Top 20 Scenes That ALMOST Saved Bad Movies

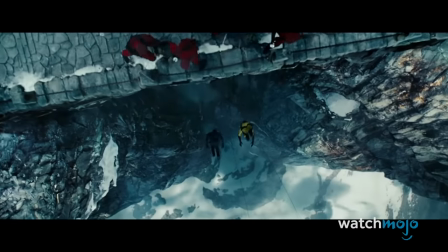(8:11)
You definitely have to turn your brain off for this fight sequence,
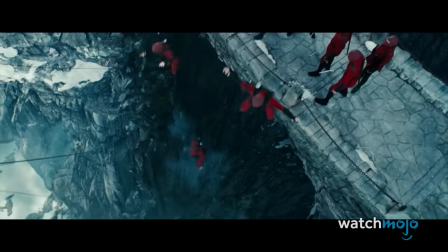(8:14)
as it completely abandons the laws of physics in favor of some admittedly fun over-the-top action.
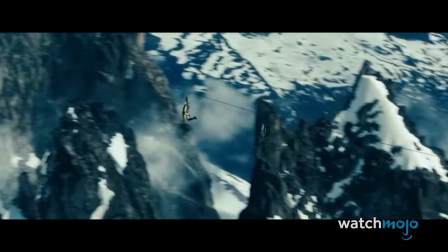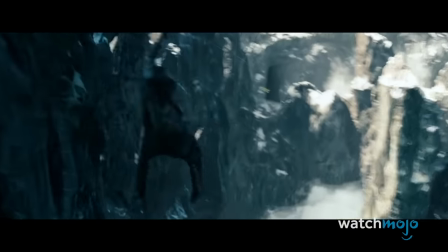(8:26)
A battle against ninjas via ziplining through mountains? Check.
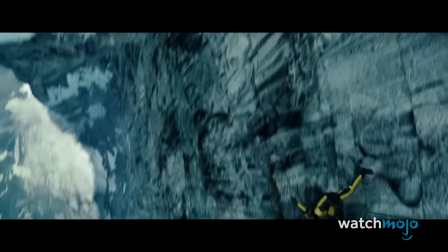(8:29)
Running along the mountainside for slow-motion sword fights, like video game characters waiting for reaction commands?
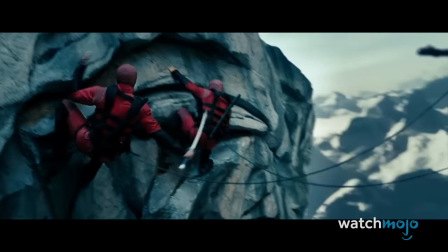(8:35)
Check.
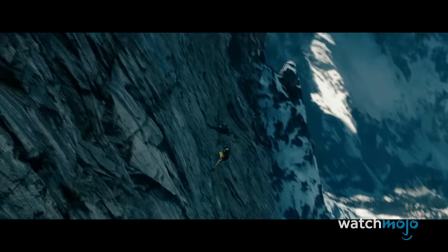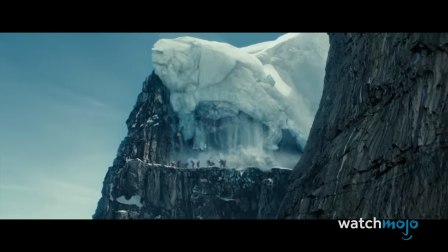(8:42)
Surviving an avalanche that you purposely caused with your cargo intact as if nothing happened? All we can say is, yo, Joe.
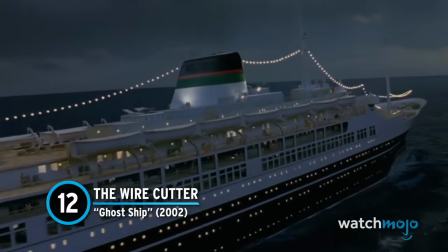(8:53)
Number 12, The Wire Cutter, Ghost Ship. This opening sequence of Ghost Ship is bloody, gorgeous, and haunting.
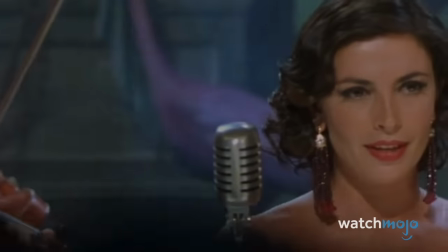(9:01)
On a 1960s ocean liner, a dreamy diva creates the perfect atmosphere with a hypnotizing aria.
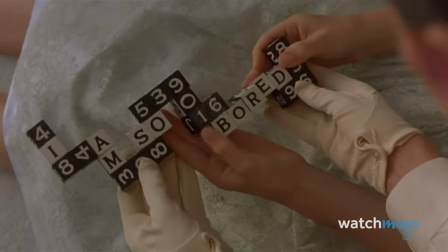(9:07)
An adorable young girl assembles Scrabble letters to read, "I'm bored."
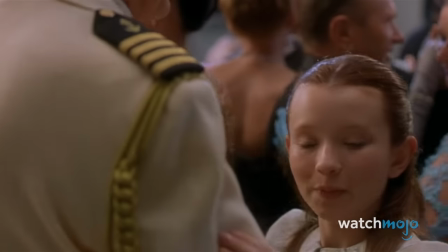(9:12)
She playfully joins everyone else on the dance floor until a rogue wire slices all of the adults in half.
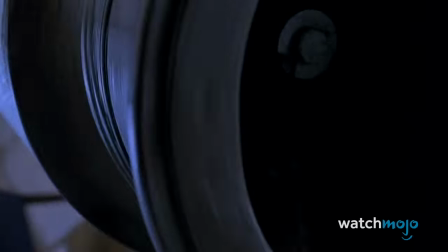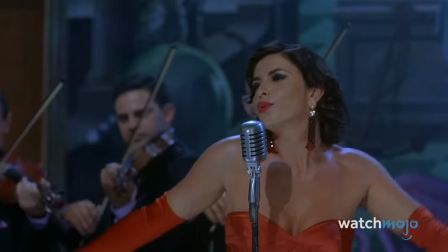(9:26)
It's a gruesome yet undeniably clever way to go. Straight out of an episode of A Thousand Ways to Die.
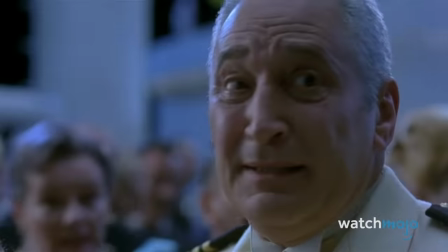(9:35)
It's a shame that viewers found the rest of the movie drab, predictable, and devoid of scares.
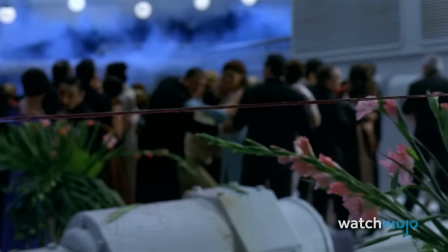(9:41)
The subtle moments of nuanced character and chilling ambiance never reappear.
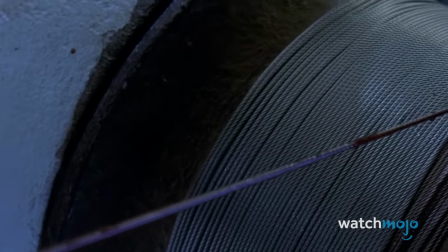(9:46)
Approximately 89 minutes of Ghost Ship are bland and ordinary, but the first three might occupy your nightmares rent-free.
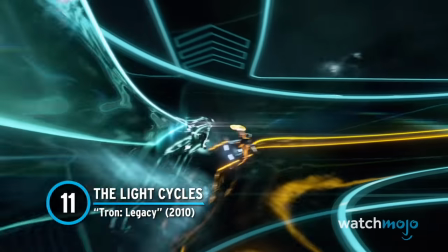(9:57)
Number 11, The Light Cycles, Tron Legacy. Eye candy at its very best.
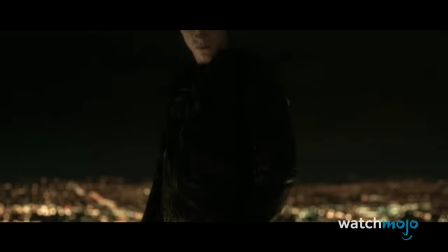(10:02)
There's not much to this movie when it comes to story and character.
You're Mr. Flynn?
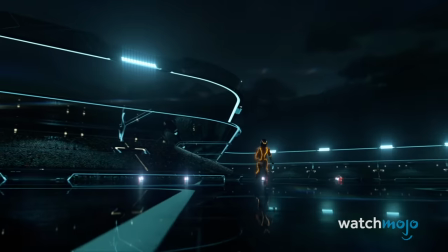(10:09) Why?
But man, is it ever a visual masterpiece.
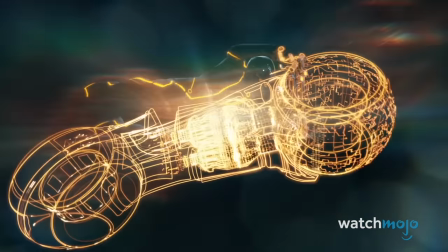(10:12)
This scene encapsulates the very best parts of the film, as Sam watches those iconic light cycles in action.
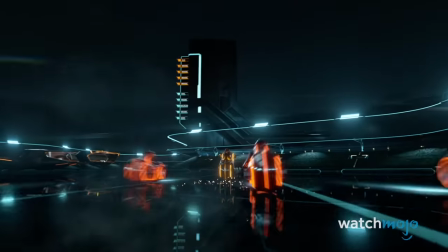(10:18)
As cool as it is to see them digitize into the grid,
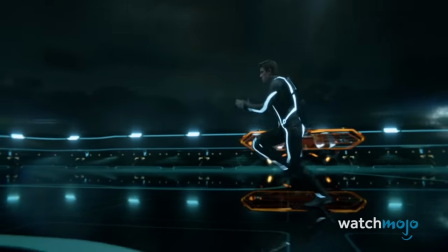(10:21)
it's Sam's slow motion run accompanied by Daft Punk's fantastic soundtrack that really sets the tone for the best 3 minutes of this Tron sequel.
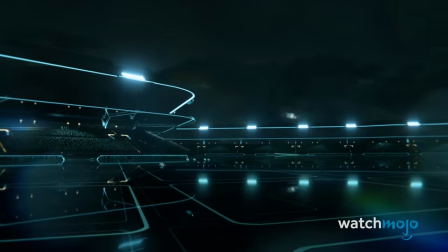(10:28)
The twists and turns, the hard hits, the clever teamwork, all of it creates a scene you'll definitely want to watch on repeat.
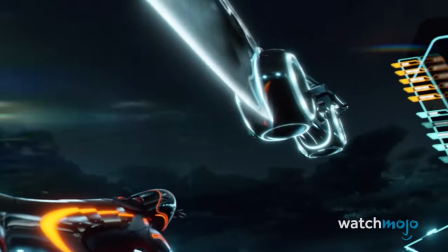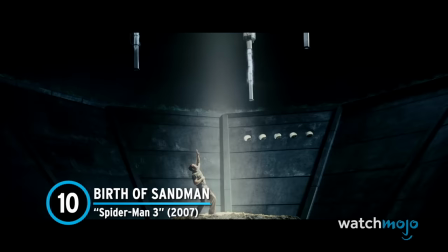(10:43)
Number 10, Birth of Sandman, Spider-Man 3.
There's a change in the silicon mass.
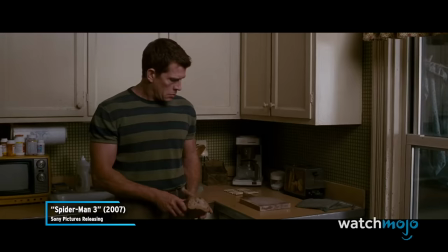(10:48) Yeah, it's probably a bird. It'll fly away when we fire it up.
Like the other villains in this overstuffed superhero flick, the Sandman mostly fell flat on a character level,
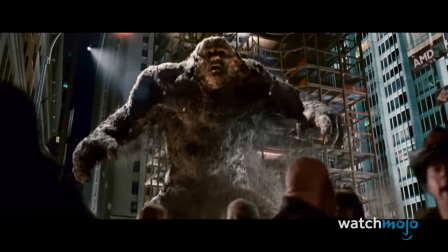(10:56)
but at least his powers made leeway for some stunning special effects.
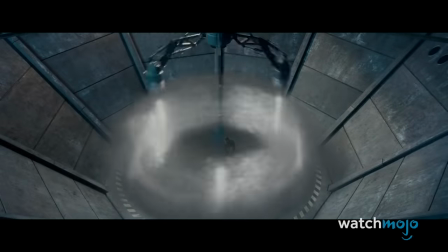(11:00)
Flint Marko's transformation into the Sandman is easily among the most atmospheric and breathtaking moments in the film.
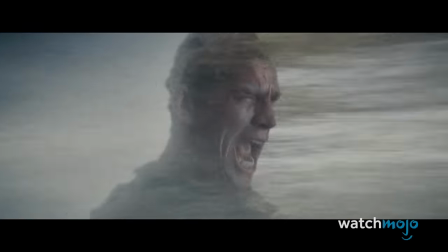(11:07)
After becoming one with the sand, Flint has trouble pulling himself together.
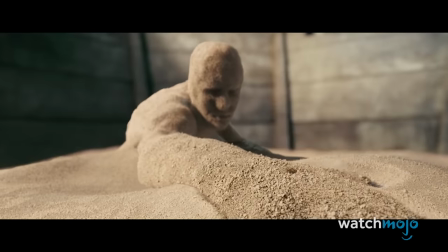(11:14)
Upon spotting his daughter's locket, however, the newly born Sandman summons the strength to push forward.
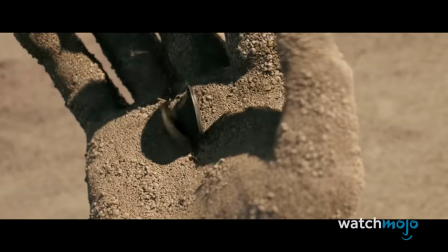(11:20)
Rather than relying on dialogue, this scene allows the visuals to tell the story.
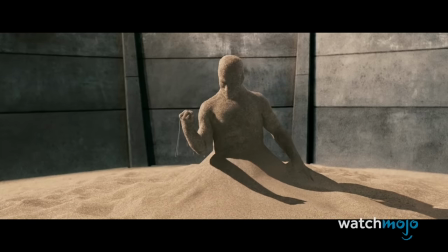(11:25)
Every grain of sand brings out Flint's confusion, shock, and ultimately determination,
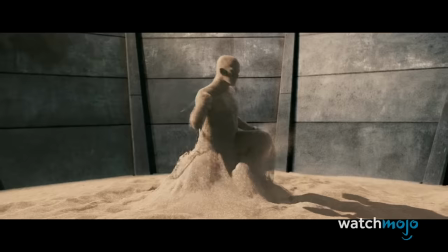(11:31)
exploring a wide array of emotions in just a couple of minutes.
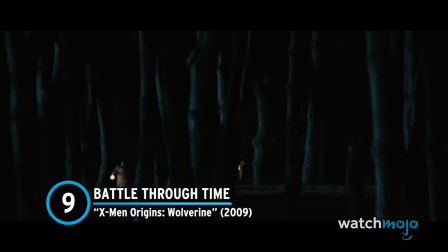(11:38)
Number 9, Battle Through Time, X-Men Origins, Wolverine.
Can you run?
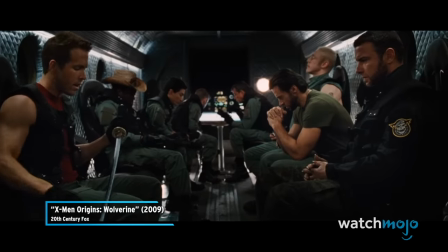(11:45)
The X-Men franchise hit a low point with this frustrating origin story.
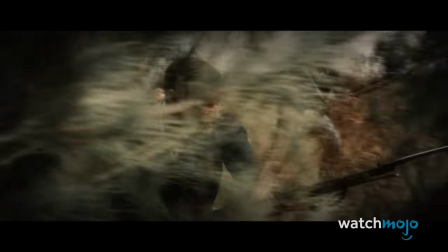(11:49)
During its opening credits, though, audiences likely thought that they were about to watch a solid film.
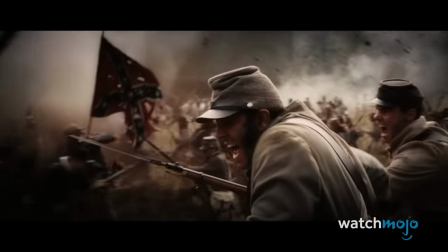(11:54)
The sequence follows half-brothers James and Victor as they fight through several wars.
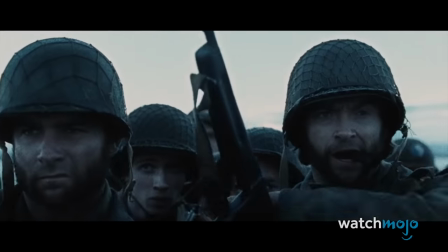(12:00)
Beginning in the American Civil War, we jump from World War I to World War II to Vietnam.
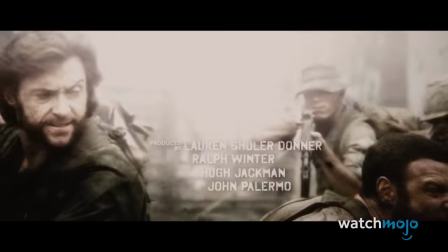(12:06)
Aside from showing how much time has passed,
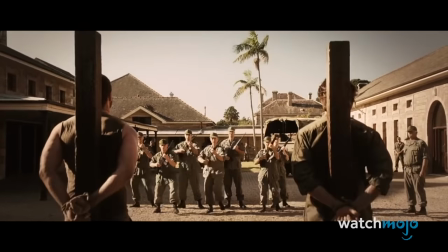(12:08)
the scene effectively conveys the carnage these two ageless mutants have endured over the years, and the toll it's taken on their humanity.
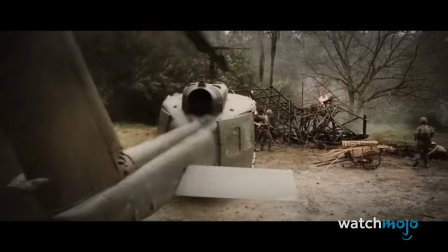(12:16)
The slick editing and powerful imagery makes the entire sequence feel like a living graphic novel.
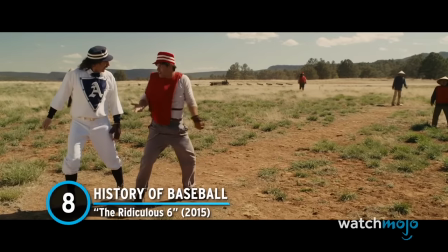(12:24)
Number 8, History of Baseball, The Ridiculous Six.
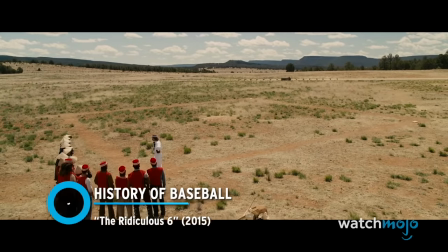(12:28) Welcome, my friends, to the first ever playing of a new sport.
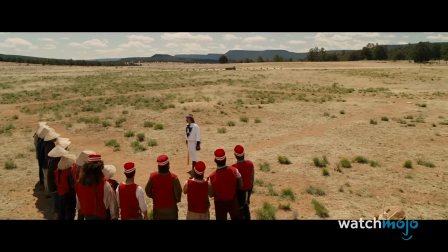(12:33)
During their travels, our heroes cross paths with Abner Doubleday, the man once widely believed to have invented baseball.
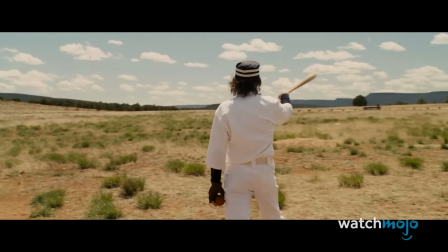(12:41)
According to this Adam Sandler comedy, Doubleday actually intended the sport to be called Sticky McSchnickens.
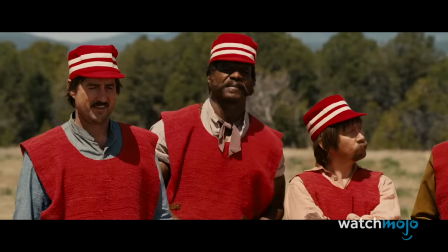(12:48)
He also apparently made up all the rules as he went along.
What are you gonna call this game? What else?
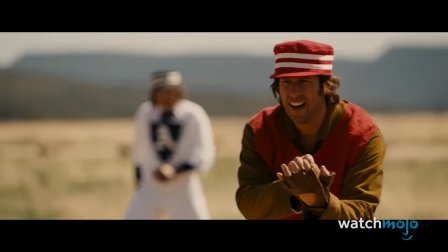(12:54) Sticky McSchnickens.
When you really think about it, the guidelines of baseball do sometimes seem haphazard in nature.
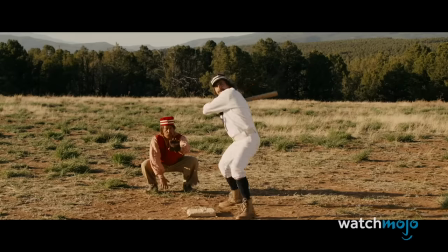(13:02)
Why are players allowed to steal bases? How did they decide on 3 strikes? Why are there only 9 innings?
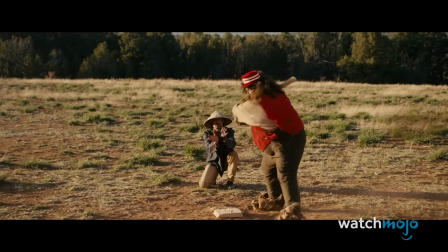(13:08)
This scene provides several ridiculous explanations, hitting it out of the park with one big laugh after another.
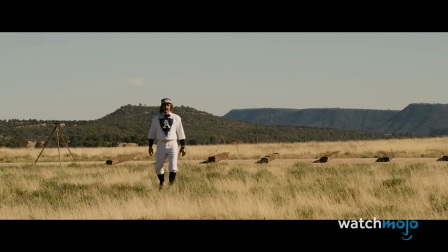(13:15)
Too bad the rest of the film is more of a strikeout.
You can just run all the way home.
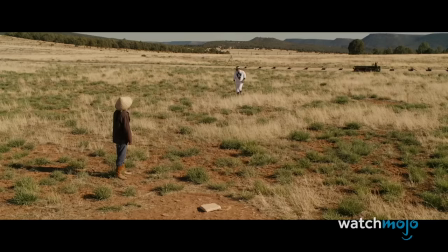(13:20) A home runner. I need a cold drink.
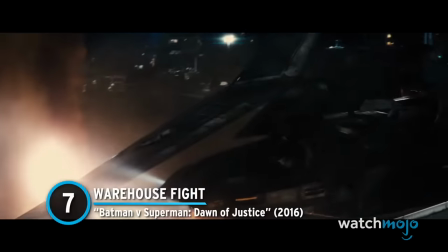(13:24)
Number 7, Warehouse Fight, Batman vs. Superman, Dawn of Justice.
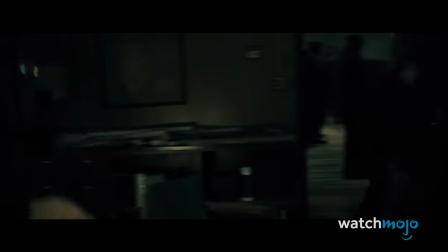(13:32)
Character development might not be his strong suit, but we'd be lying if we said Zack Snyder didn't know how to shoot a cool action sequence.
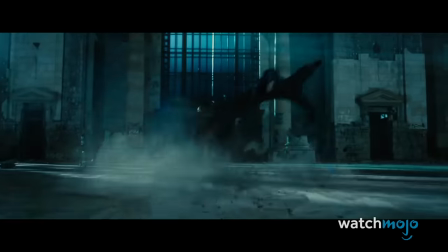(13:40)
Interestingly enough, the best set piece in this film wasn't the titular fight between Batman and Superman, but the Dark Knight's warehouse assault.
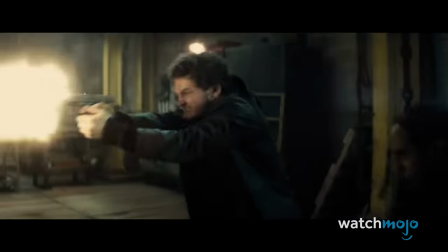(13:50)
On a mission to save Martha! Batman crashes in on Lex Luthor's kidnappers for hire.
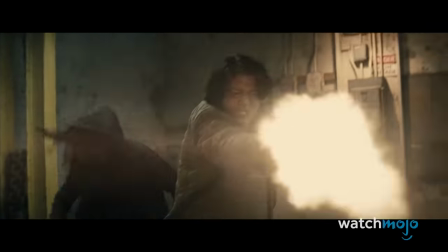(13:56)
Thus ensues an exceptionally choreographed scene that showcases Batman's stealth and fighting skills to their fullest extent.
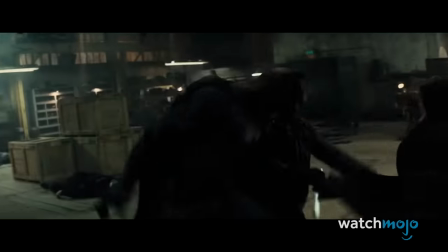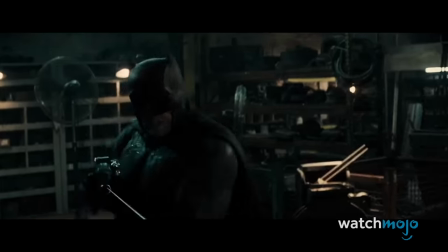(14:09)
He also breaks out plenty of neat gadgets in the process, taking down multiple thugs simultaneously.
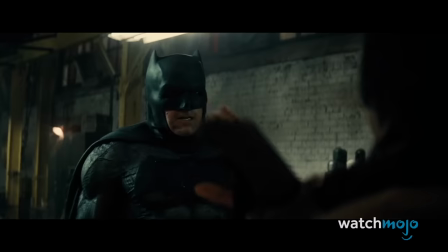(14:15)
Batman truly feels like a one-man army here, reminding us why criminals everywhere fear the cape and cowl.
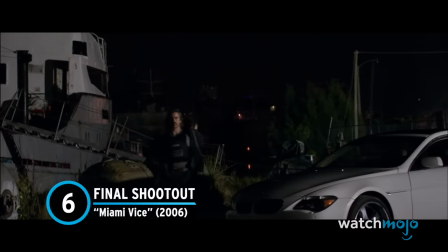(14:23)
Number 6, Final Shootout, Miami Vice.
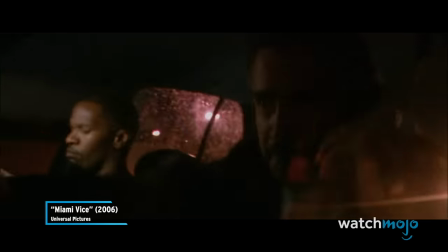(14:28)
Following in the footsteps of many other movies based on nostalgic TV shows, Miami Vice failed to capture the appeal of its source material.
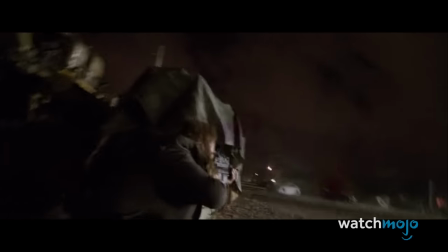(14:36)
With director Michael Mann behind the camera, however, this 2006 adaptation did offer one striking scene.
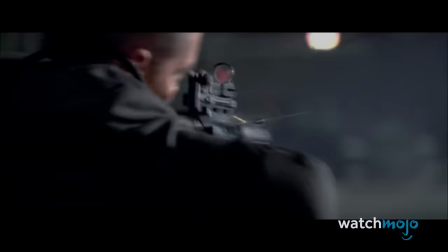(14:43)
The film naturally builds up to a final shootout where Sonny and Rico blow away a slew of human targets.
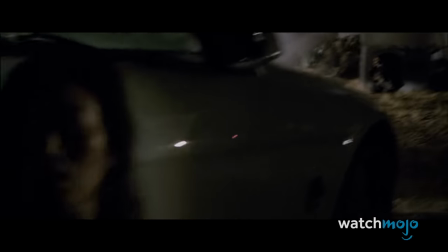(14:52)
cinematographer Dion Beebe throws us right into the middle of the action, making the surrounding gunfire all the more heated.
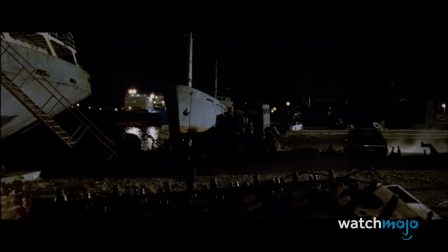(14:58)
The audience can feel every brutal kill, particularly when Rico takes down cartel security and intelligence man Jose Yero.
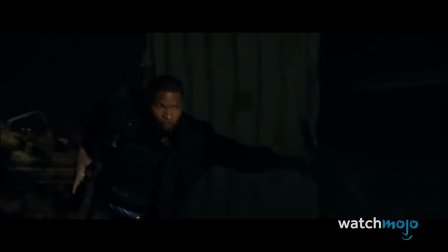(15:07)
Though thoroughly forgettable as a whole, Miami Vice certainly manages to go out on a high note.
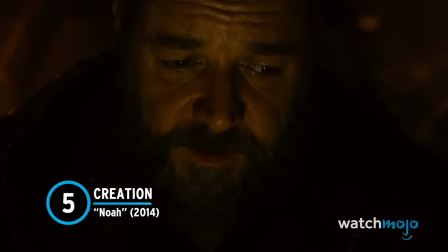(15:12)
Number 5. Creation. Noah.
Let me tell you a story.
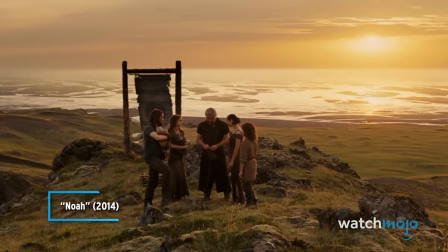(15:17)
Even if you thought Darren Aronofsky's biblical epic was a total shipwreck, it's hard not to appreciate this particular scene.
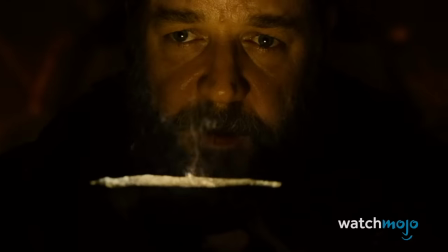(15:24)
Early on, Noah tells his family the story of their world's creation.
In the beginning, there was nothing. Nothing but the silence of an infinite darkness.
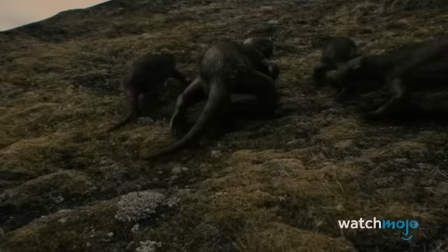(15:37)
While Noah's words are reminiscent of what you read in the Bible, the images on screen feel like a highly stylized science program.
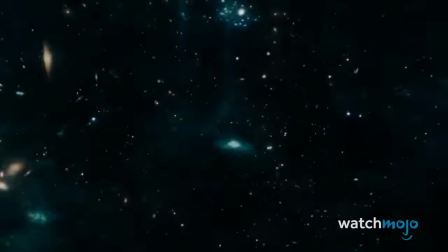(15:44)
Mixing elements of both creationism and evolution, we're taken on a journey through time that starts with the Big Bang and leads up to Adam and Eve.
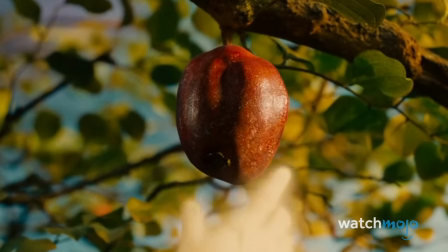(15:53) But they ate from the forbidden fruit. Their innocence is extinguished.
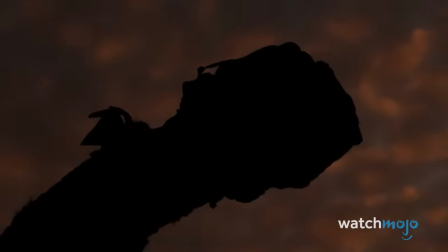(15:58)
Bound to spark some interesting debates, there are numerous different ways to interpret this sequence,
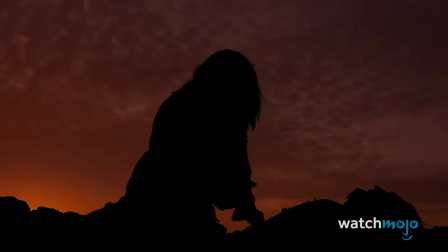(16:04)
which, quite frankly, would have made for a great standalone short film.
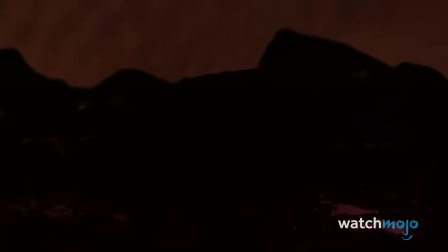(16:08) Everything that was beautiful, everything that was good, we shattered.
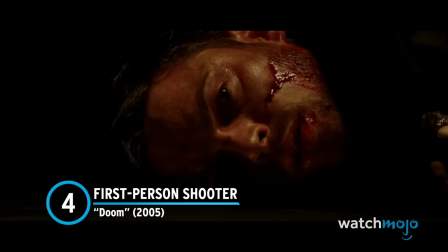(16:13)
Number 4. First-person shooter. Doom.
I know you.
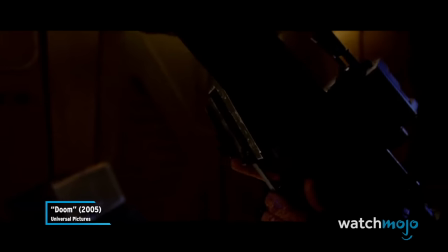(16:19) You're my brother.
Video game movies are notorious for being dead on arrival, and Doom is no exception.